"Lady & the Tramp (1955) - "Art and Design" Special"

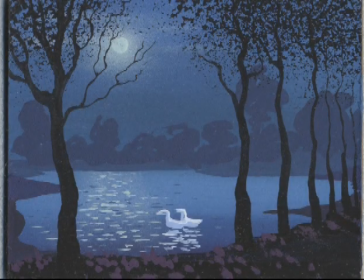And you can see his encrusted trees and the shadows and the very limited palette that he uses,
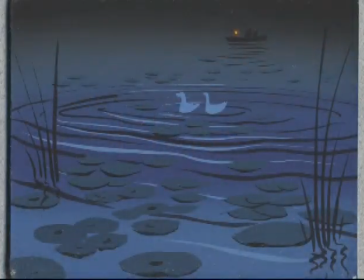very simple shapes that read very well from across the room.
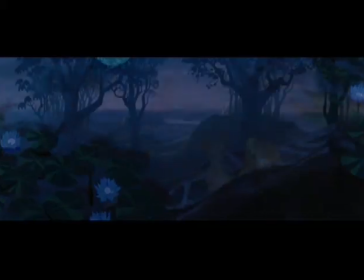Well, he painted the great background where they're at the top of the hill in the park.
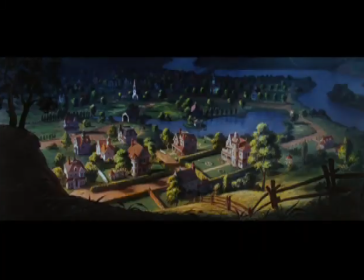Walt said, I want you to paint the town in such a way that staying in town looks great. The town is wonderful.
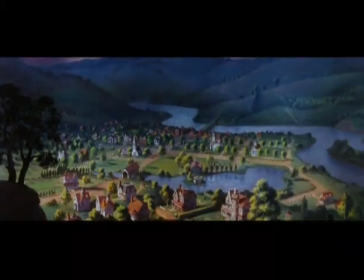And leaving the town on an adventure looks great. They put the whole movie at a low angle, so you're seeing it from the dog's point of view. When you're down that low, It's a very horizontal world. The world is not defined by the sky, it's defined by the floor and the carpet and the lawn and the fire hydrant and all this stuff down there.
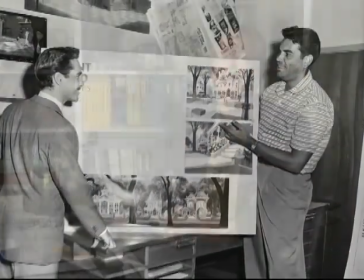Claude Coates was trained in architecture, so I think he was particularly good at giving credibility to the environments. Dad liked to build models so he could see dimensionally how things were going to translate to what he was doing in 2-dimension in the background.
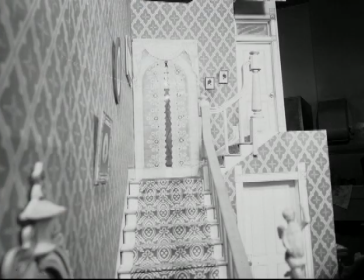Well, he told me that the only way that he could really get what it would be like from a dog's
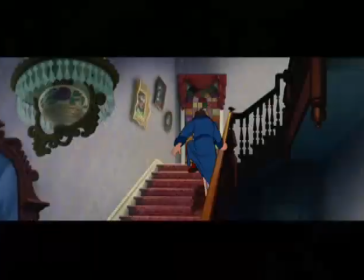view was to move a camera into the model and look up at these tables and everything from a dog's view.
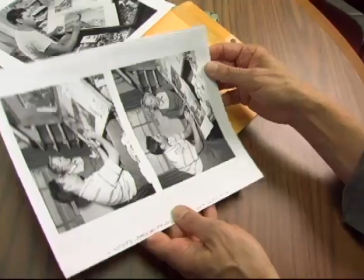Like this one is from the viewpoint of Lady, looking up, so you see the bottom of everything. If you look very closely at the models, you can see Jim, Deer, and Darling, and the dogs as cutouts.
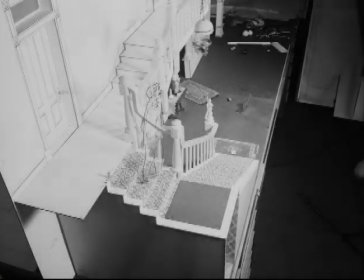Now you would build those models in a computer and you'd fly the camera around. Well, they were doing exactly the same thing.
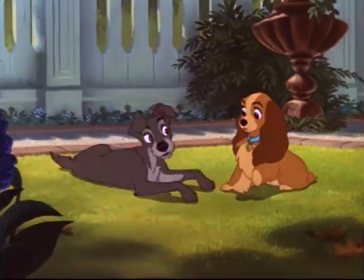Lady and the Tramp started out as being full screen, but the popularity of
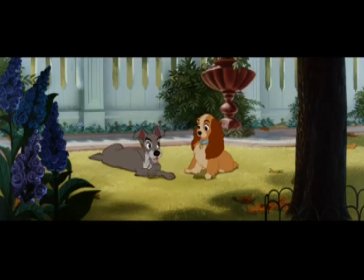CinemaScope had taken place, and Walt said, hey, we got to make this in CinemaScope. So he had us go back and elongate everything out on either side,
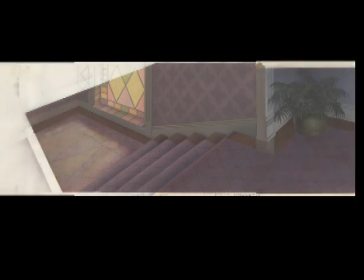and they would paste on this new stuff and then mask it with maybe an overlay of a tree where it was together, you know. So there was tricks going on constantly to do this. To be able to use that full aperture in a meaningful way, it was quite a trick.
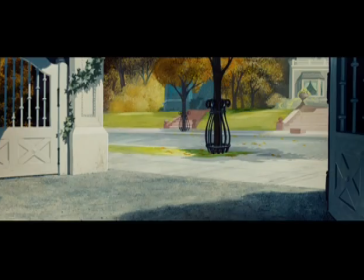Sometimes in the movie you feel like they've set up certain shots of the film in a very stationary kind of small way,
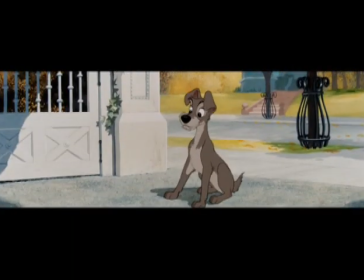and then they just simply added east and west onto the field, and it seems kind of lonely out there. They had to put action out there.
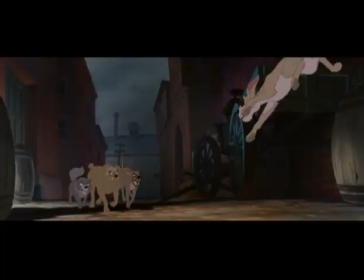So when dogs were fighting with each other and they were in close, they spread them apart. Where typically the camera might move more, in CinemaScope you can just let the camera sit and let the actors,
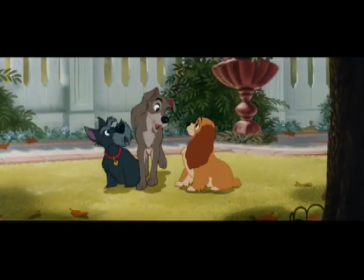in this case dogs, move around, move back and forth, deliver their dialogue, and just enjoy the scene a little bit more.
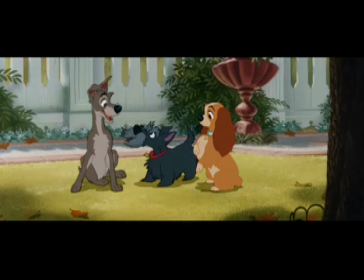Homewreckers, that's what they are. Look here, Luddy. Who are you to barge in? The voice of experience, Buster.
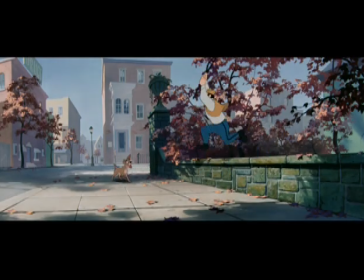One problem that Disney faced was that not all theaters were equipped to project CinemaScope.
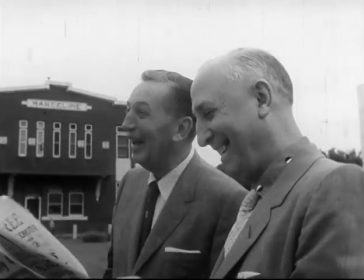It may have been Brother Roy who had the checkbook there in hand. He said, Walt, we're going to have to, it's going to, in a way it's going to cost more money, but you're going to have to do 2 versions.
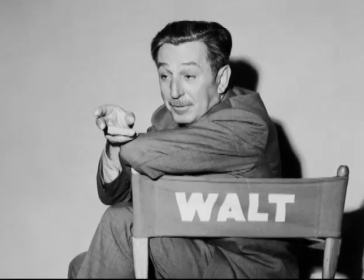So he had to produce a separate flat screen version,
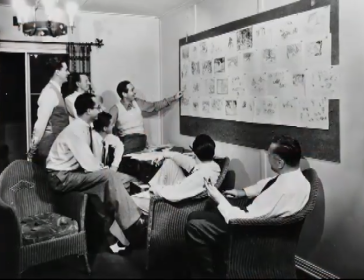which again involved the layout men and replanning the action of the film.
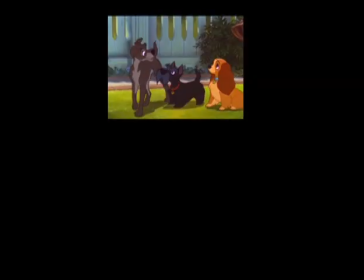So they actually animated 2 versions of it. One for the regular format picture, and one with the extra characters on the side for the widescreen.
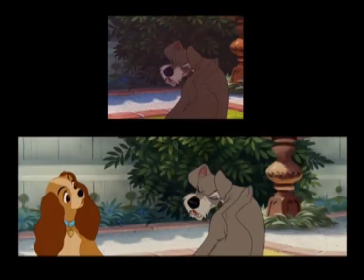You get the urge for a nice, comfortable...
So I think that's why when they say, gee, we saw a different version of Lady and the Tramp, it didn't have that beautiful wide scene of all those houses.
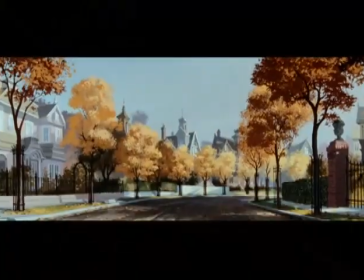What happened to that? Well, it was the regular, smaller version. We've got a look in Lady and the Tramp that's very unique, very believable, and very realistic, and still at the same time delivers that Disney magic.